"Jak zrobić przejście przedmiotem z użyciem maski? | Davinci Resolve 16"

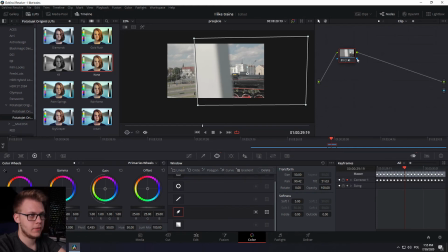I to nam stworzy taki niebieski punkcik i po prostu przeciągamy. Cyk. I już widzicie, że nasze drugie ujęcie już pokazuje się pod spodem. No i to w sumie cała filozofia. Właśnie zrobiliśmy ładne, płynne przejście przedmiotem. Zobaczmy, jak wyszło.
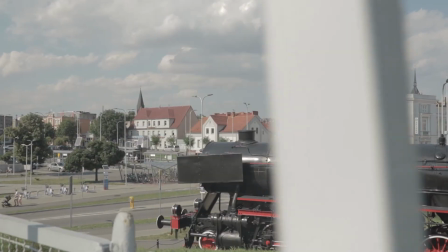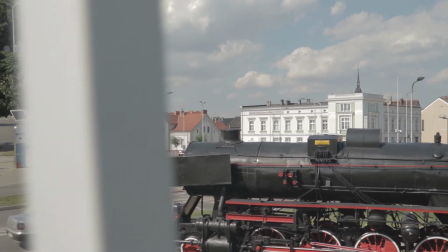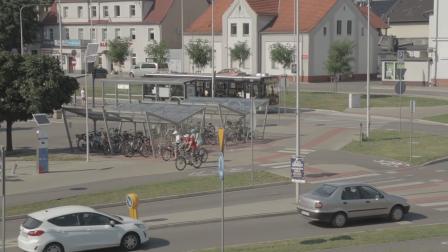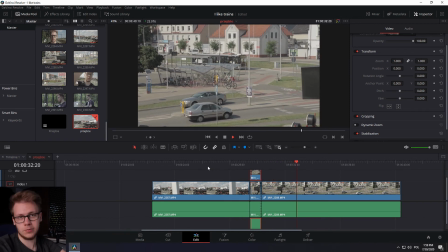No idealnie. Jestem z nas dumny. Super. Co jeszcze można zrobić?
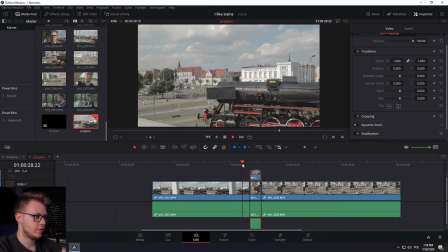Taki mały trik. Bo tutaj, jeśli zobaczycie, to widownia ma czas, żeby zareagować i ogarnąć, co się dzieje.
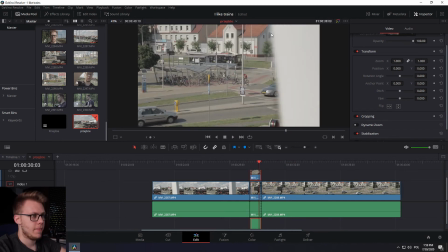Dokładnie widzi słupek i wszystko gra, wszystko widać. Ale co możemy jeszcze zrobić, to przyspieszyć to całe przejście.
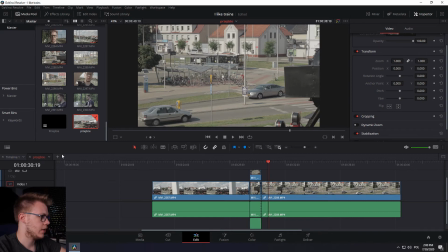I właśnie po to zrobiliśmy drugą linię czasu, żeby teraz przejść do tej głównej, naszej pierwszej.
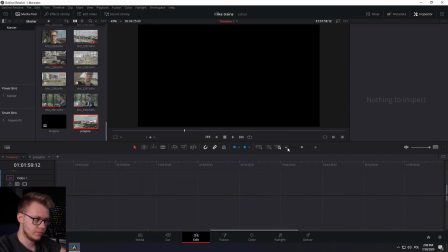Tu ja tam sobie coś mutowałem. Do tego pójdziemy sobie na sam koniec, żeby nie przeszkadzać. I tu w naszych mediach mamy tą całą drugą linię czasu. Przeciągniemy ją sobie tutaj i pokazuje nam się jako jeden cały jednolity klip, bez żadnych drugich poziomów czy coś.
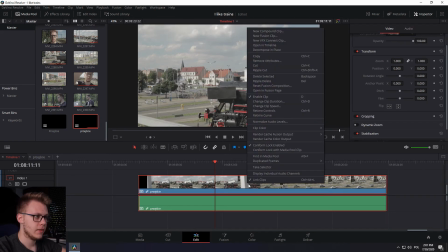Teraz mając ten klip, klikam prawym i wciskam Retime Controls.
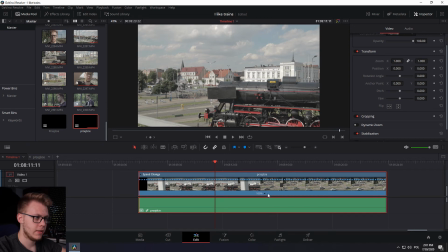Wtedy pokazuje nam się takie strzałeczki tutaj. Tu takie 100% i to nam umożliwia przyspieszenie takie dynamiczne. Dlatego znajdziemy sobie moment, w którym mamy ten długi słupek i którym to przechodzi.
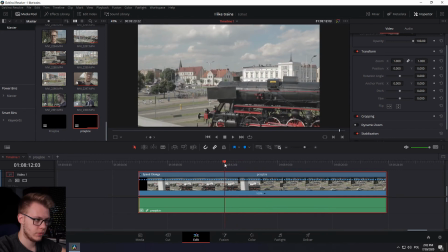I mniej więcej gdzieś odtąd chciałbym, żeby zaczęło się to przyspieszanie. Dlatego tu w tym miejscu klikam na 100% i damy sobie speed point w tym miejscu.
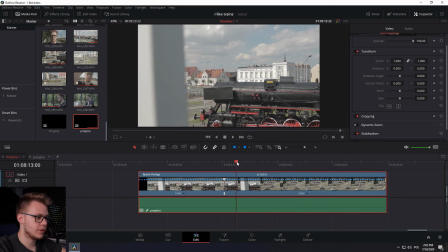Wtedy już będę wiedział, gdzie to jest. I szukamy też sobie miejsca, w którym chcemy, żeby to przyspieszenie się skończyło.
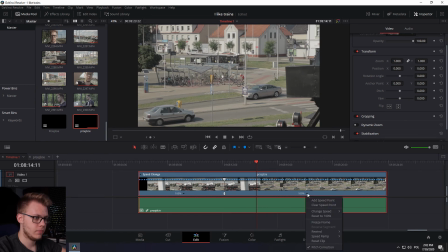Tu myślę, że byłoby ok. Tylko damy sobie też add speed point.
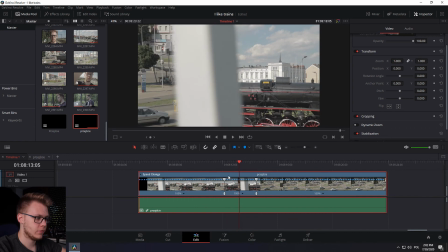I tu mamy miejsce, w którym nasze przyspieszenie zajdzie.
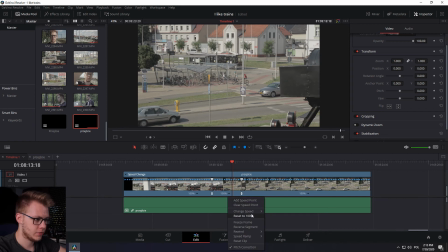Klikamy na 100% i zmieniamy sobie prędkość, no nie wiem, wydaje mi się 400 będzie całkiem szybko. Teraz jeśli odtworzymy,
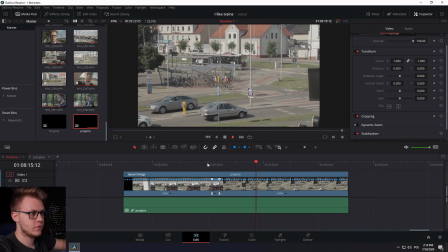widzieliście, tak trochę świat przyspieszył, a potem zwolnił i tak wszystko fajnie wyglądało w slow motion.
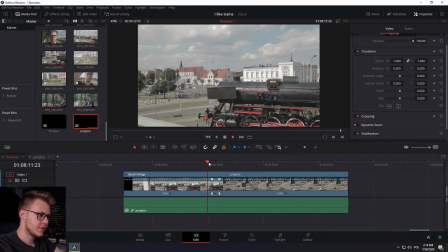Takie że widz wie, że tam coś przemyka przed ekranem,
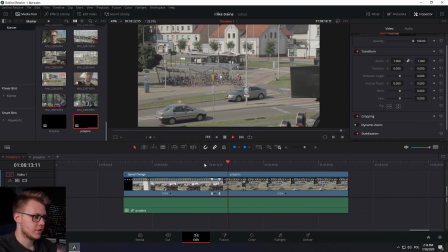ale nie zdąży złapać, że coś takiego się stało. I tak jest super, to bardzo fajnie wygląda. Ale jest jeszcze jedna rzecz, którą można zrobić, żeby to ulepszyć. Klikamy jeszcze raz prawym i dajemy Retime Curve. To nam otworzy taki dziwny panel pod spodem, pod klipem.
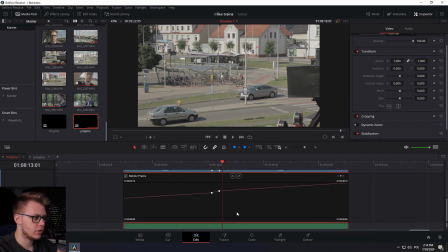Powiększymy sobie. Tylko ten panel to nie jest ten, który my chcemy.
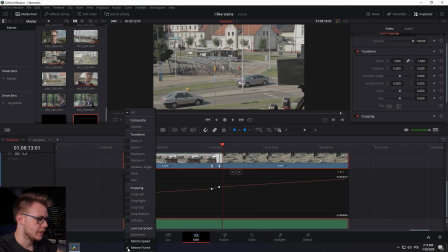Tu dajemy strzałeczkę na dół, odhaczamy Retime Frame i chcemy Retime Speed. I okej, co to w ogóle jest? Ta kreska to jest ta część klipu, która jest w slow motion, po prostu. Odtwarza się w 100% prędkości.
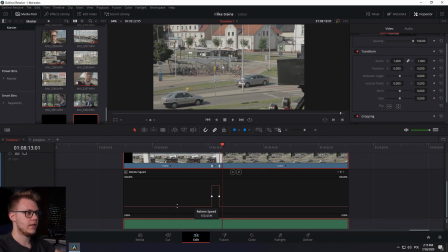Potem leci do góry i przyspiesza do 400, tak od razu, tak bez żadnego gładkiego przejścia, po prostu od razu jest 400. I potem znowu jest to. Co my chcemy zrobić, to kliknąć tą białą kuleczkę,
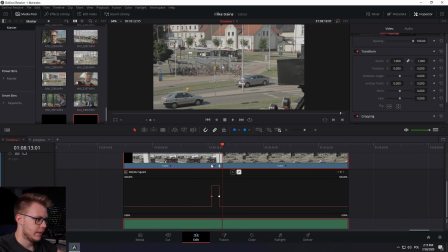która jest tym markerem w tym miejscu i chcemy kliknąć tu ten taki przycisk z taką zakrzywioną linią, żeby wygładzić to przejście ze 100% do 400%.
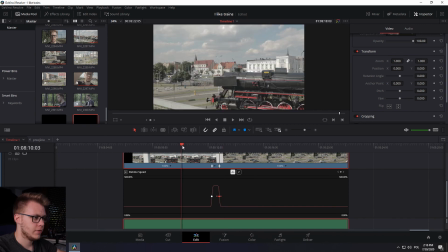To samo robimy z drugą. Teraz, jeśli odtworzymy, zobaczymy, że będzie to troszkę gładsze.
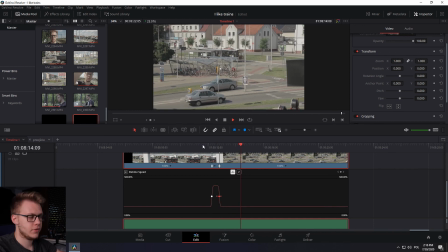Robi to niewielką różnicę, ale dodaje wartości do samego zmontowania tych dwóch klipów. Leci sobie, leci w slow motion, przyspiesza i potem znowu zwalnia. Tak jakby to była jakaś symulacja i że można manipulować czasoprzestrzenią. Fajnie to wygląda. I najlepsze jest to, że możecie zrobić to przejście czymkolwiek.